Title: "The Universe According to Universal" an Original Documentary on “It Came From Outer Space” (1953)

I know that when they filmed The Avalanche,
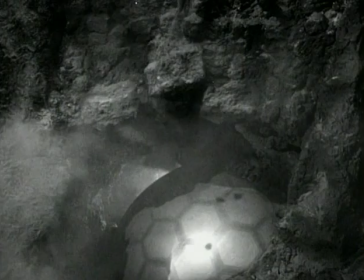which is one of the best 3D effects because it really serves to put you in the action,
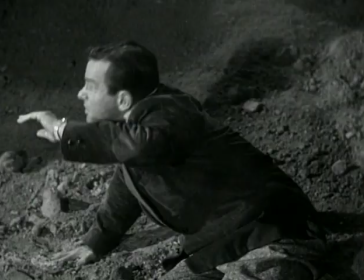they had the camera mounted under this huge plate that, you know, so that obviously it wouldn't get hit with all these rocks. The 3D was extraordinary. I mean, there are scenes in It Came From Outer Space where there's enormous depth.
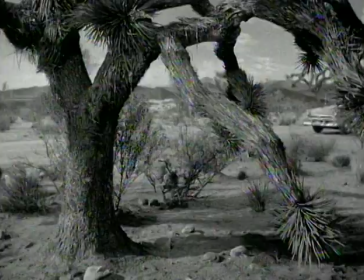The whole film is composed in three-dimensional space with distinct foreground elements,
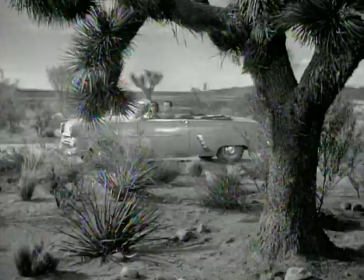middle ground elements in which most of the action takes place, and then distant background elements.
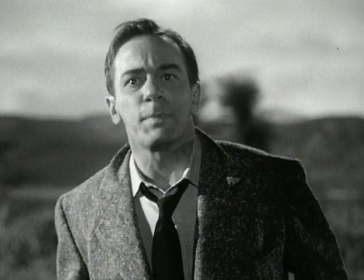I've got to see you as you really are. Come out or I can't take the responsibility of protecting you.
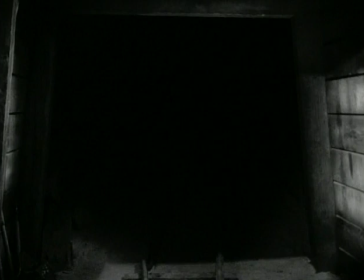Very well, then. You asked to see this.
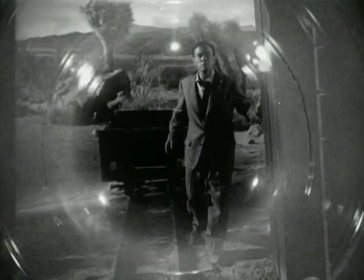The depth of that mine shaft is virtually meaningless in a two-dimensional image, but in a three-dimensional image, it's extraordinary.
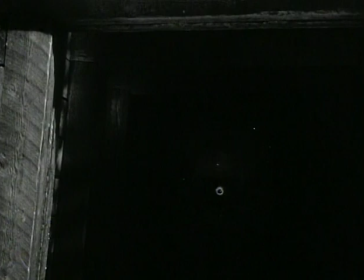Here you're looking at this deep, cavernous space and this creature in the middle ground emerging out of darkness. So that depth is something of which you're being constantly reminded by the cinematographer, by the placement of objects within the frame and the movement of objects in the frame. Now, this actually has arms, which you can't see when you see the movie flat at all. You can't tell that. But in the 3D version, these arms actually come out at you, and you can actually see them that way. But the interesting thing about this is you see he only has one eye, so he can't see 3D, even though it's a 3D movie. This guy can never see his own movie.
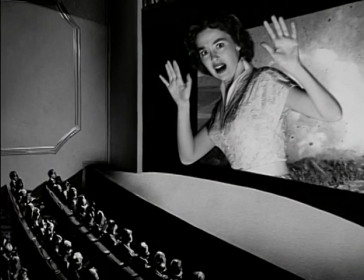For modern filmgoers, it's hard to describe what it was like back in the 1950s to actually watch a 3D movie. There are subtle things in It Came From Outer Space that are completely lost in translation
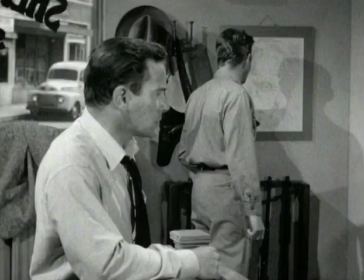in a two-dimensional image. About midway through the film, it's that scene where the sheriff is talking about 92 degrees.
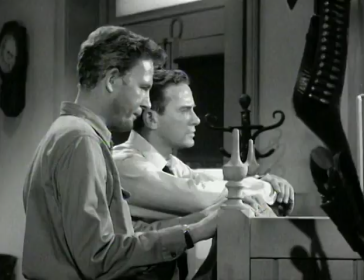92 degrees is when people really, more homicides are committed at 92 degrees than at any other temperature.
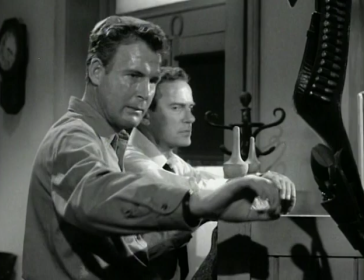His gun belt is hanging on a coat rack, which is in the foreground. And he just casually reaches over and pulls the gun out of the coat rack. Well, when you see the movie flat, it makes no impact whatsoever. When you see it in 3D, it's startling to see this hand come out and reach this gun. One of the legends about production of It Came From Outer Space is the studio had all of the employees working on the production sign a oath of secrecy that they wouldn't divulge any of what were supposed to be the shock elements of the story.
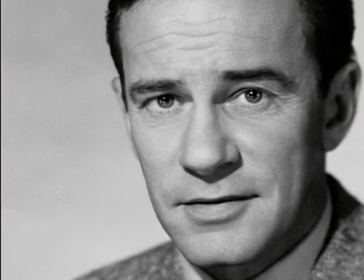There was an interview that Richard Carlson was doing at the time to promote the film. And during a break in taping, they asked him, why was there so much secrecy around this production?
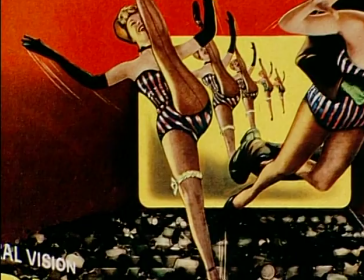And he said the truth was they were trying to beat House of Wax as the first major 3D film to play theaters.
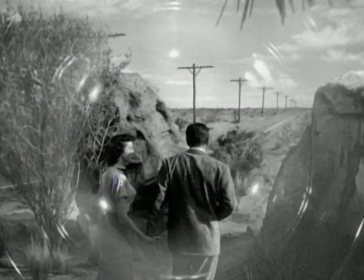The film was one of the first to utilize the kind of ethereal,
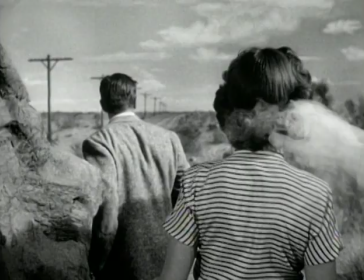electronically tinged musical score that would become synonymous with science fiction. I think Universal sci-fi scores were tremendously innovative, and a lot of their scores were fabulous, the westerns, the adventures, but the science fiction films stand out.
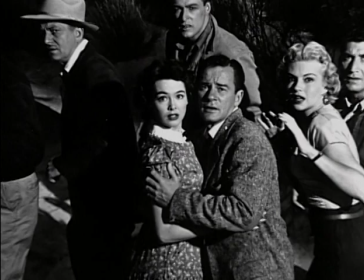There's a innovation to them. It Came From Outer Space employed an evocative composite score, including the work of Herman Stein, Henry Mancini, and Irving Gertz. It Came From Outer Space was just an eye-opener and a wonderful challenge, and I loved every bit of it.
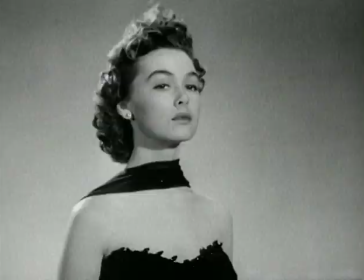It was great. Well, you know, you're working on a science fiction.
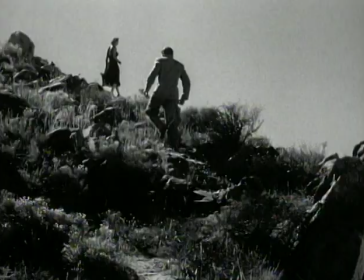It's, when I say it's modern, contemporary, it's out of space,
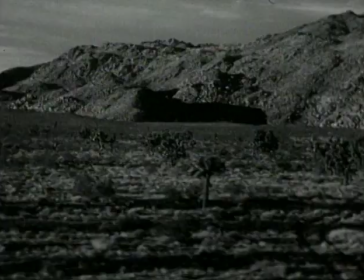it gives the composer a lot of elbow room to write freely and unconfined.
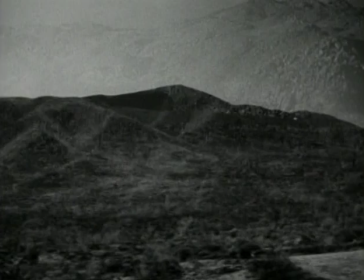The opening scene was scored by Herman Stein. The music is very traditional and Americana, and there's a homey feel to it. So we don't really know the story that's ahead of us, but we're led to believe it's going to be just a nice, happy little home story where these people are going about their business.
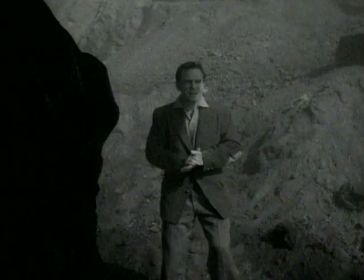But as soon as the meteor comes, all of a sudden the music changes. There's a lot of uncertainty in the music. Ellen and John are sitting in the car, and they see George and Frank, who have now been zombified, come into town, and it starts with a pluck on the harp.
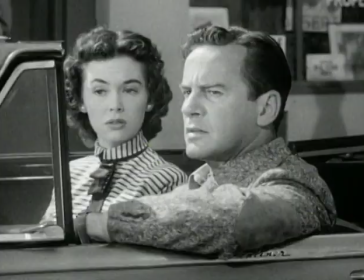And it's not quite the harp pluck you would expect, and it's kind of just this pluck of alarm.
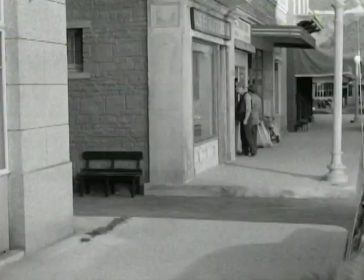And the music is very understated in there, but there's something very odd about it. And there's the scene where John confronts them in the alley, and there's this repetitive motif,
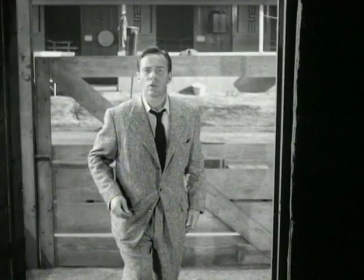da-da-da-da-da-da-da, that goes on under the dialogue, and it's not the kind of music the composers would usually write.
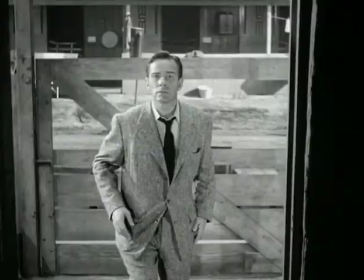This is a repeated phrase that goes on and on, and it helps to accent the fact that they are kind of talking in a zombified way.
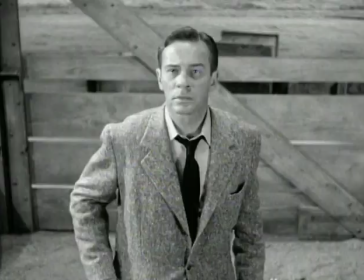We don't want to hurt you, you least of all. We don't want to hurt anyone.
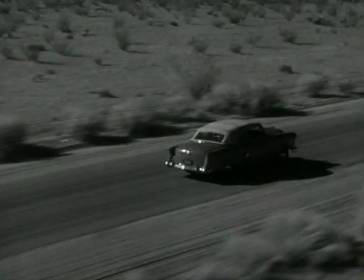The score made effective use of an unusual but immediately recognizable instrument, the theremin. The theremin was one of the first electronic instruments to be used in films. Miklos Rozsa used it in The Lost Weekend, he used it in Spellbound, and it kind of became a cliche in the 40s as being the instrument of psychotic disorders. So if you drank too much, if you beat your wife, if you did anything that wasn't considered normal, you had a theremin associated with you. Well, obviously, what's good enough for anomalies of the human mind is good enough for anomalies of everyday life.
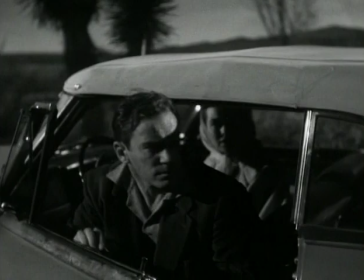So when anomalies from outer space and from black lagoons started to invade us, things like that, these strange instruments became associated with them. The theremin was simply a box, electronically utilized and plugged into an outlet with a long antenna. And the performer at the theremin would utilize his hands against the antenna. Imagine one bar here, a rod this way, and a rod that way, and you kind of move your hands like that, and you create a vibrato of a ba ba ba ba ba ba ba sound like that by moving it,
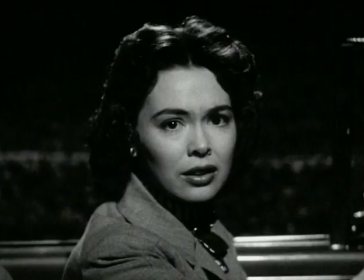which gives it kind of this velvety tone that it has. It's there a lot to show the point of view of the aliens.
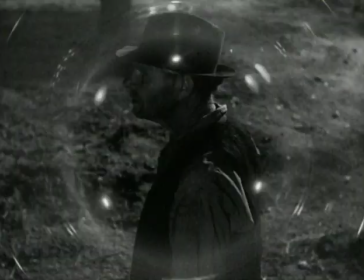It's also used to show the attacking sequences when they are about to glob the people, which is what is written on the music scores.
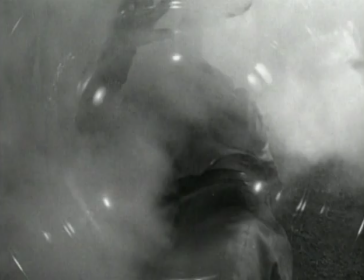Cues like killing glob Ellen, globs give instructions.
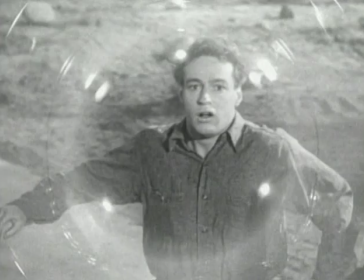If you ever wanted to know what it's called when that amorphous thing surrounds them, they are being globbed.
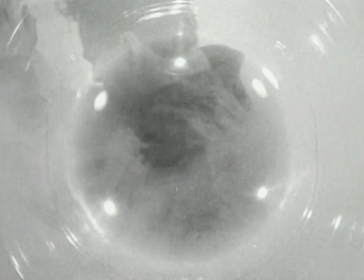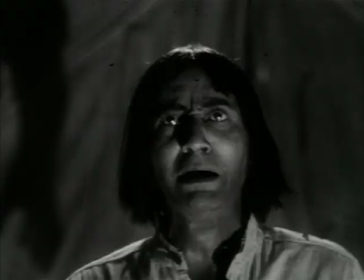Encouraged by outstanding box office, Universal immediately asked Jack Arnold to do another 3D sci-fi thriller.
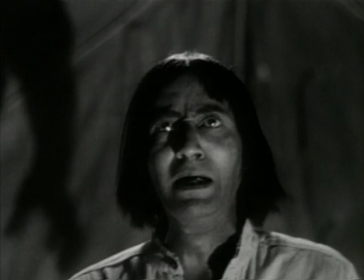This time, there was no question that the monster would be shown.
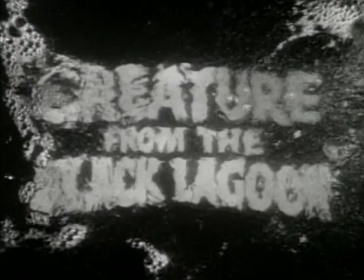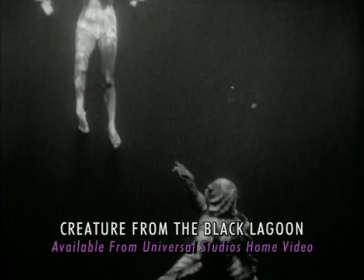Although Creature from the Black Lagoon didn't have an outer space theme, it was, once again, a story of cultures in collision.
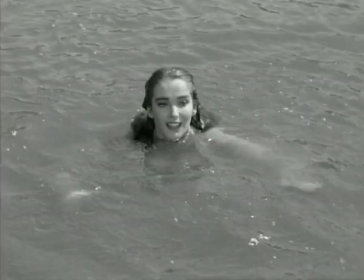This time, the invaders were humans intruding on the creature's watery domain.
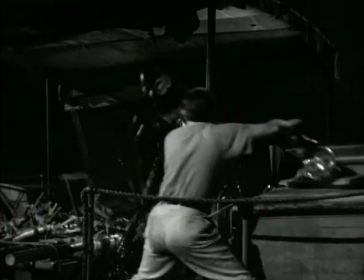Get away, kid!
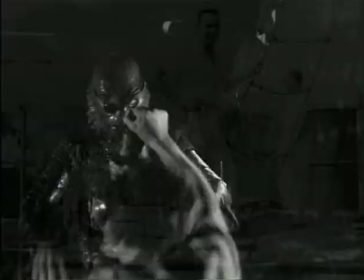Jack Arnold's films were often enriched by a subtle overlay of social consciousness.
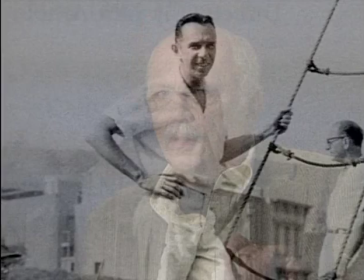Film historian Paul Jensen interviewed the director in 1974. He came of age in the 1930s, the period of the Great Depression,
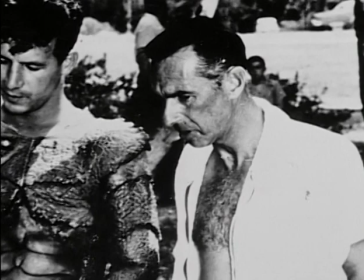and came of age in New York in the theater world, where there was a tendency to be more socially aware.